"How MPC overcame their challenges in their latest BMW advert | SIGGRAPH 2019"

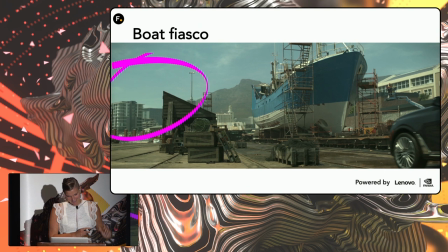There were a few unexpected challenges as there always are. When they went to Tech Scout they went into this dockyard and there were two very beautiful grungy
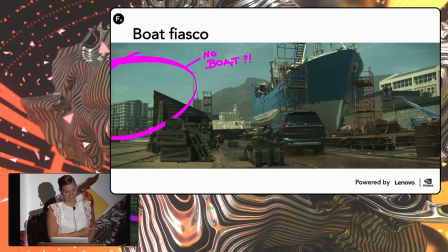boats there but by the time they got there to shoot the ad one of the boats was missing,
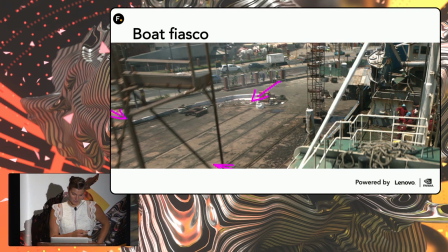and the other one had been completely repainted and looked nothing like it did before.
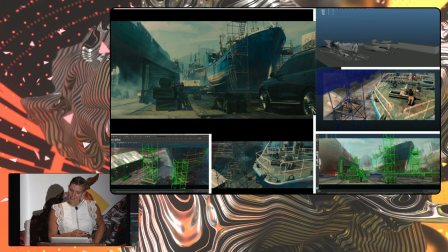So what we had to do is replace the one on the left in CG that we luckily could do because they collected all of those reference stills from TechScout, and the other one we retextured it in Nuke.
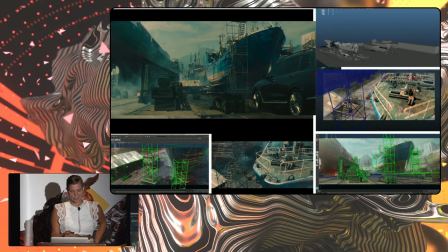The other challenge that we didn't really expect was that a lot of this ad was shot with the wrong hero car, which we found out very shortly before delivery.
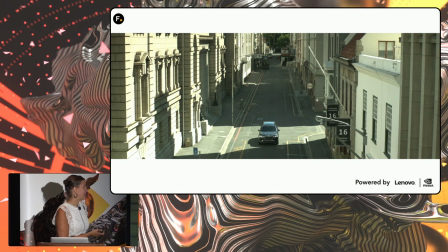Overall, though, I think the biggest challenges in this ad we brought upon ourselves. Like, we looked at this plate and we thought to ourselves, this is cool and it's going to look amazing when it's full of bankers all the way to the back, but what if we actually widened the street to be twice as wide as it is right now?
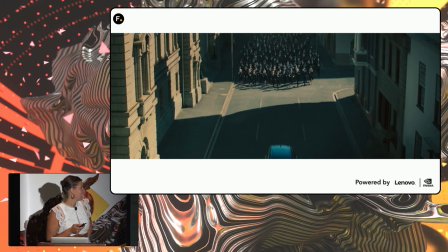Wouldn't that be way more scary? So we did a test, we reprojected everything, and we realized, yeah, that would be way more scary and also a lot more work because it meant reprojecting, DMPing and tracking several other shots in the sequence that were otherwise ready for delivery
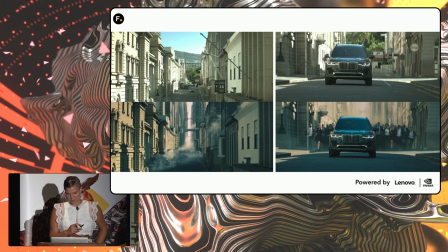but we did it and I think it's actually much better for
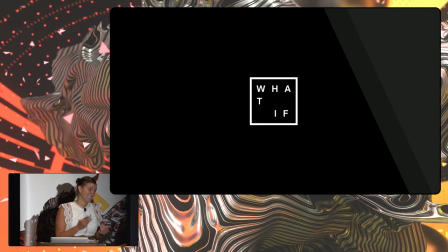the outcome so I think overall our approach in this and whenever we have enough time to do that is to ask ourselves what if you know what if the VFX that we're adding were actually really there in the plate? Wouldn't the camera angles be slightly different to frame what isn't there on set currently?
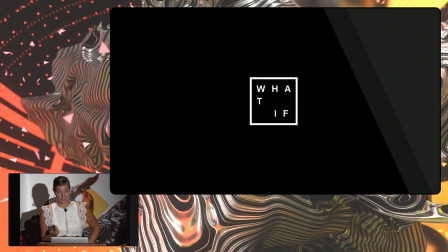What if we had the possibility to still change everything in post? Wouldn't we want to do that?
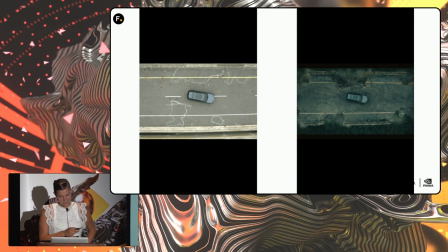And you know, in most cases, the answer is yes, and then we, you know, bite our teeth and do it. So this is an example where we change the camera move to actually frame the car and the bikers and show our destruction sequence.
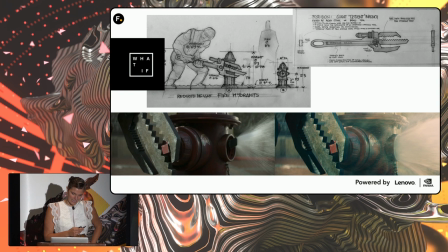We watched each one of these shots hundreds of times so every little detail for us made a huge difference. In this case you know we were wondering if this huge guy Poseidon was holding a tool wouldn't it be slightly heavier than the one
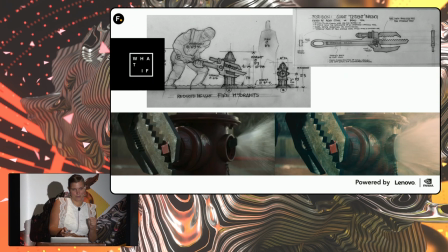we have on set and I know the difference doesn't really show up that crazy but when you see it in the edit it moves very very slightly different so
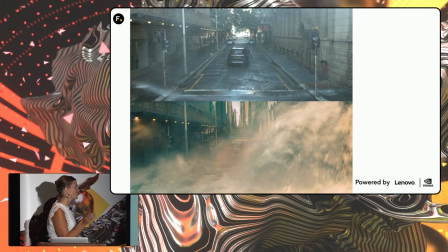we time warped that plate. We also found out that most of our water looked much better in direct sunlight so some of the plates we decided to absolutely relight,
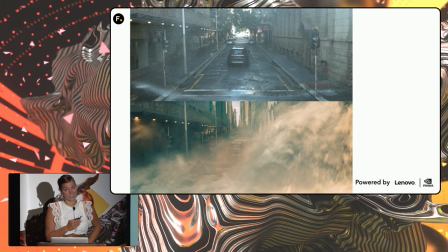create those pockets of light to allow for the water to be actually beauty-lit and we changed the backgrounds to what we thought the CG should look like and we also realized that water looks much more interesting when it rushes over things so we heightened the sidewalks on all of our shots so that the water would have better interaction.
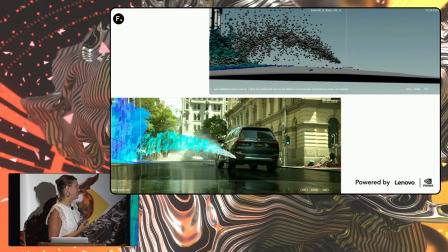Speaking of the water, we wondered wouldn't it be a little bit more interesting if we, in addition to our sprinkler water,
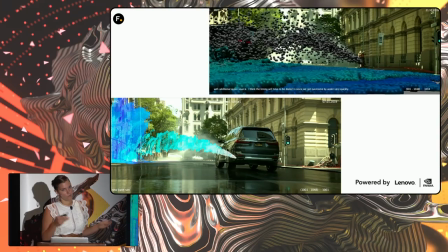dropped a huge tank full of water behind it so that we had more opportunity
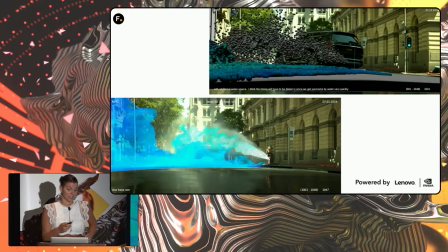to choose where or how that water was going to hit the car and more creative license to design a wave that was actually scary looking.
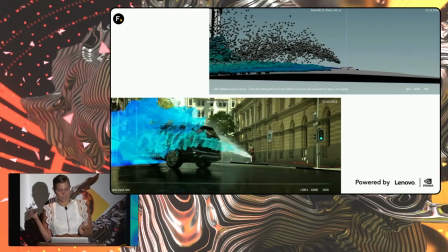And this was just 15 seconds of this ad, there's a whole other minute of what-ifs and eventually why-nots that we came across.
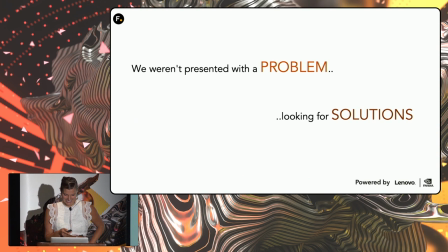So I feel like in this one it wasn't like we were presented with a problem looking for solutions, which is the case very often in advertising, we were presented with potential beautifully lit plates,
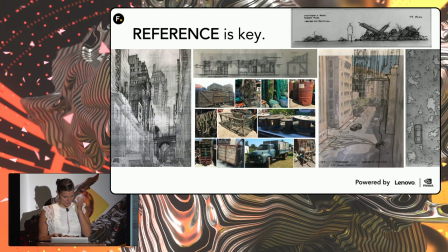amazing, amazing footage, looking for us to create our own challenges and then solve them. So the way that we did that is collecting reference like crazy. We have folders and folders full in our office of reference that might be, you know, crow flight patterns or the way that water swirls when a dam breaks.